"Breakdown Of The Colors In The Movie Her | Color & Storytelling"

What makes a film an immersive experience?
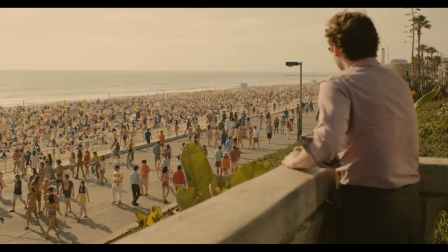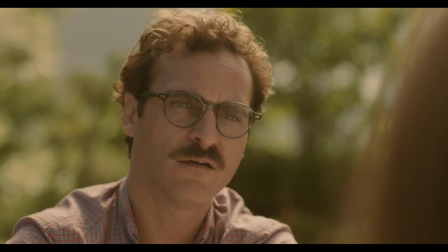Locations? Dialogues? Soundtrack?
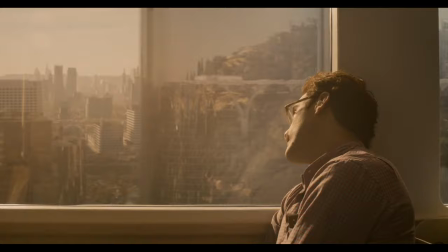Well, visual rhythm!
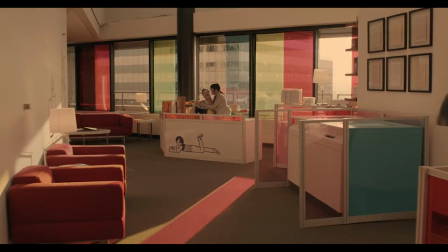Although we think of rhythm as the sensory data derived from the sound of the film,
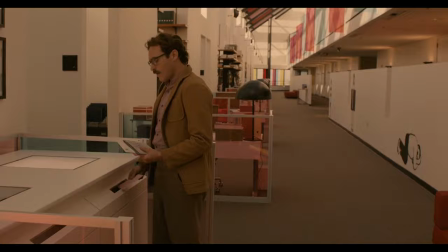there is another type of rhythm that is evoked by the visuals of the film and is perceived by our image
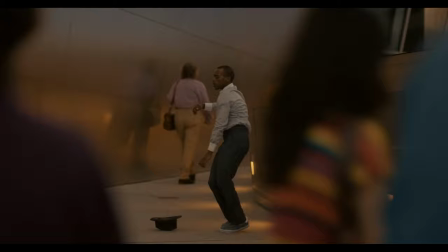analyzers subconsciously. and that concealed rhythm is embedded in
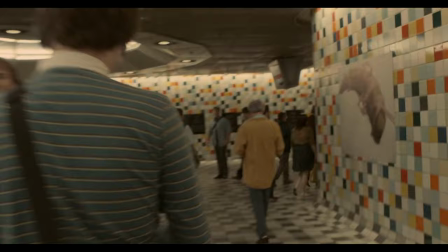colors as the audience walks through the story one
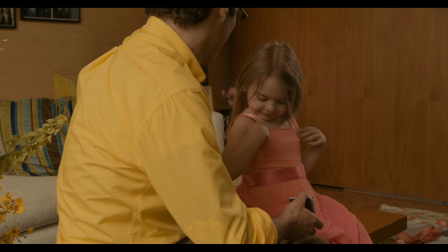of the most important elements that tells him what to feel are the colors colors contain feeling and meaning and
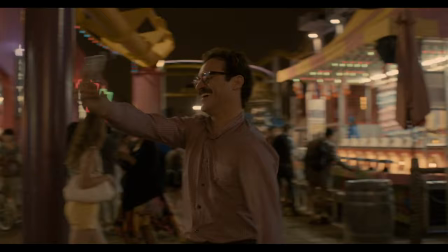together with other elements make an immersive world around the story look
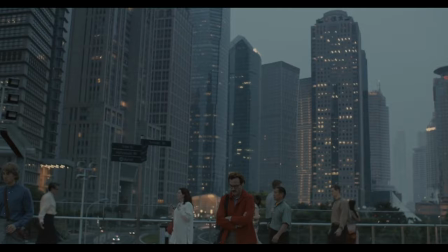at the different shades of red color in this movie Her.
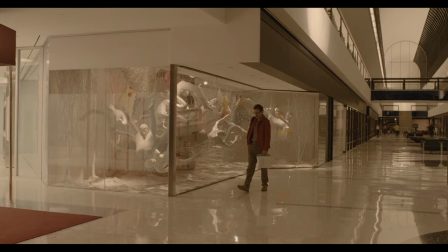They're telling the viewer about isolation, loneliness, the emotional state of the character and his desire for love.
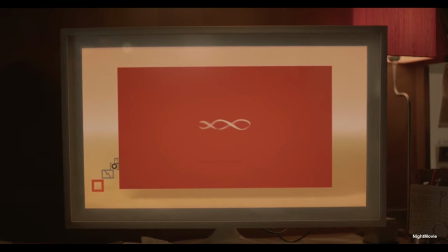And then there is Samantha, a new possibility for care and love which is also associated with red.
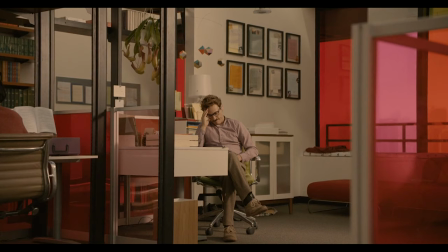The color is almost everywhere in his life,
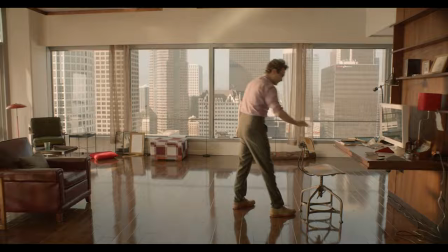from his office to his apartment we can see different shades of red placed beautifully around him.
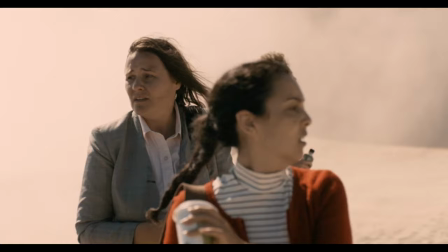And there are also scenes like this one that using red tells us there are other people in the same situation that the main character is in.
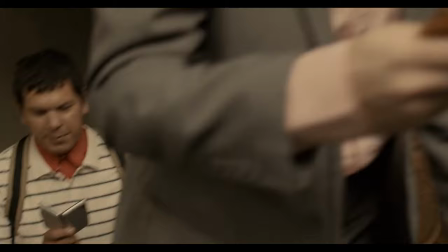A message that gets unfolded when he realizes that there are others with the same relationship he has.
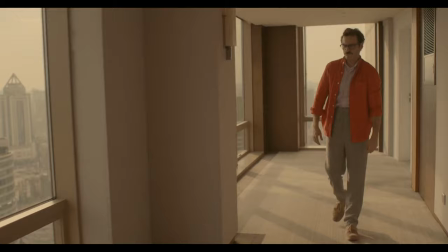But the key to use one specific color throughout the film without overusing it is to balance it scene to scene.
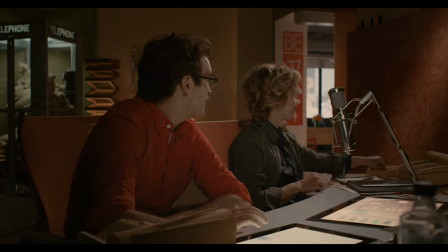There are scenes with lots of red like this one and there are But also sees that
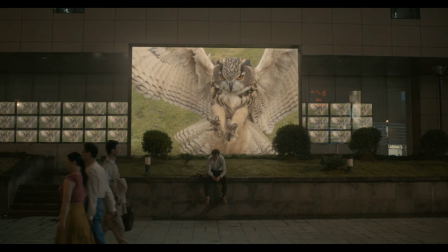balances the use of red by limiting it to one or two little spots like this one.
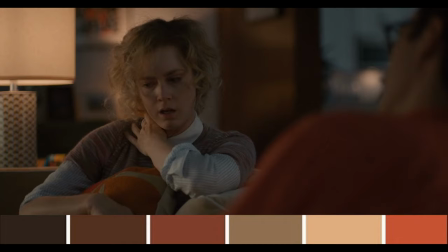So colors that are mostly used in the film create a palette together
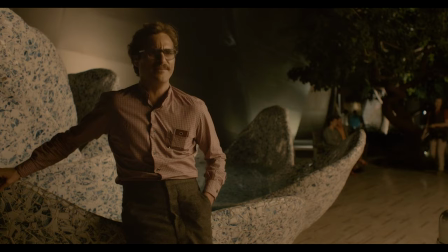and that color palette creates a rhythm that aligns with the wave of the story.
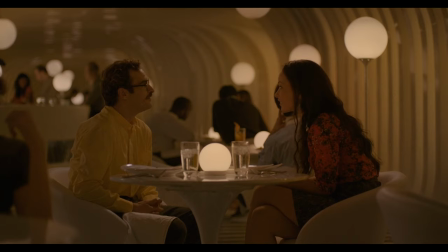Colors can tell us about the mood of a scene,
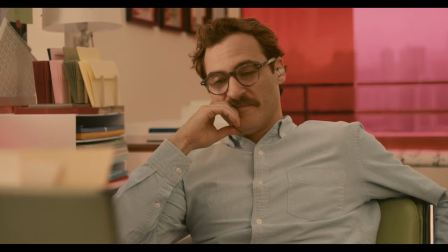they can tell about the personality and the inner world of the characters what they are like what they want and even what they've been through
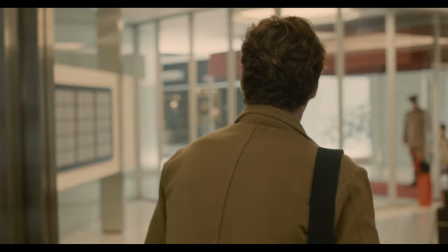colors can also intensify the flow of the story and the changes that happen to form
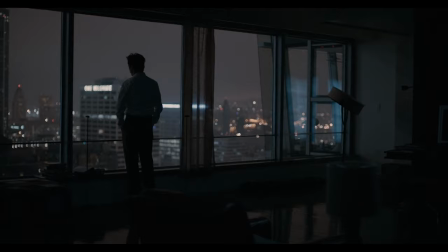the plot and make it more understandable they can create associations with meanings
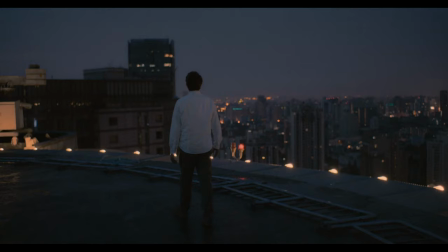again in this one red for love and the absence of red for
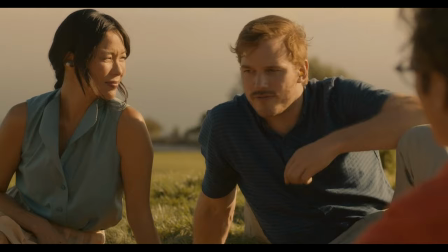the absence of love so colors are important in the process of filmmaking
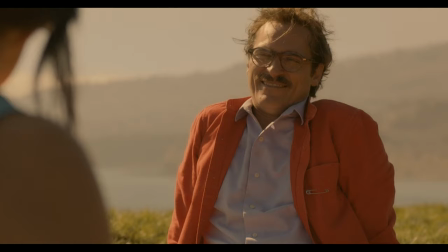as they can retell the story on a subconscious level. Roger Deakins, the Oscar-winning cinematographer, says it's easier to make color look good, but harder to make it service the story.
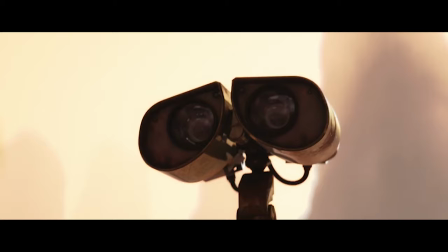This is why Pixar creates a color script for each film to map out the hues for all the scenes to match the visuals
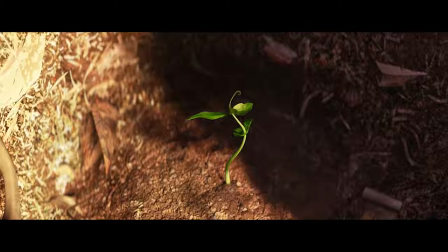with the story arc and make key moments feel appropriately vibrant or somber now
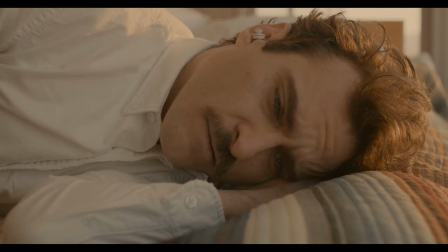if we go back to our question we know that one possible answer is the use of color to
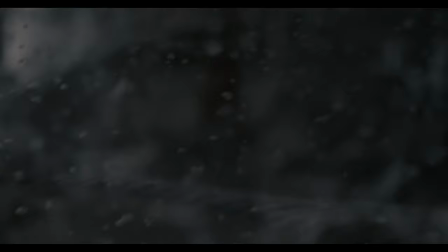tell the story and make it an immersive experience for the eyes of the audience so
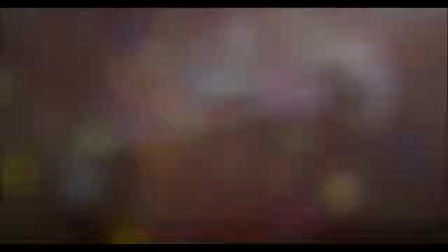what do you think you see color as important as we said or
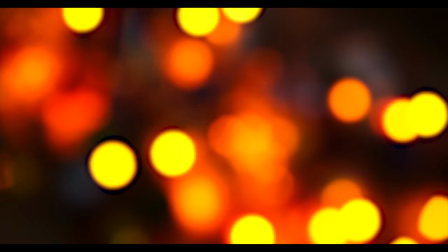you think that there are other film elements that should be considered carefully to
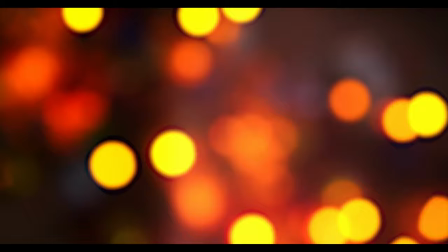create the experience let us know in the comments below
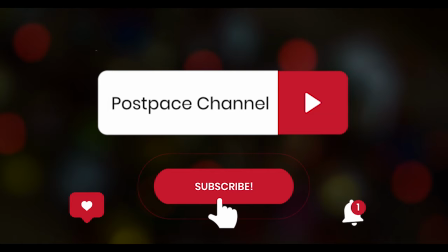and if you liked the video well you know what to do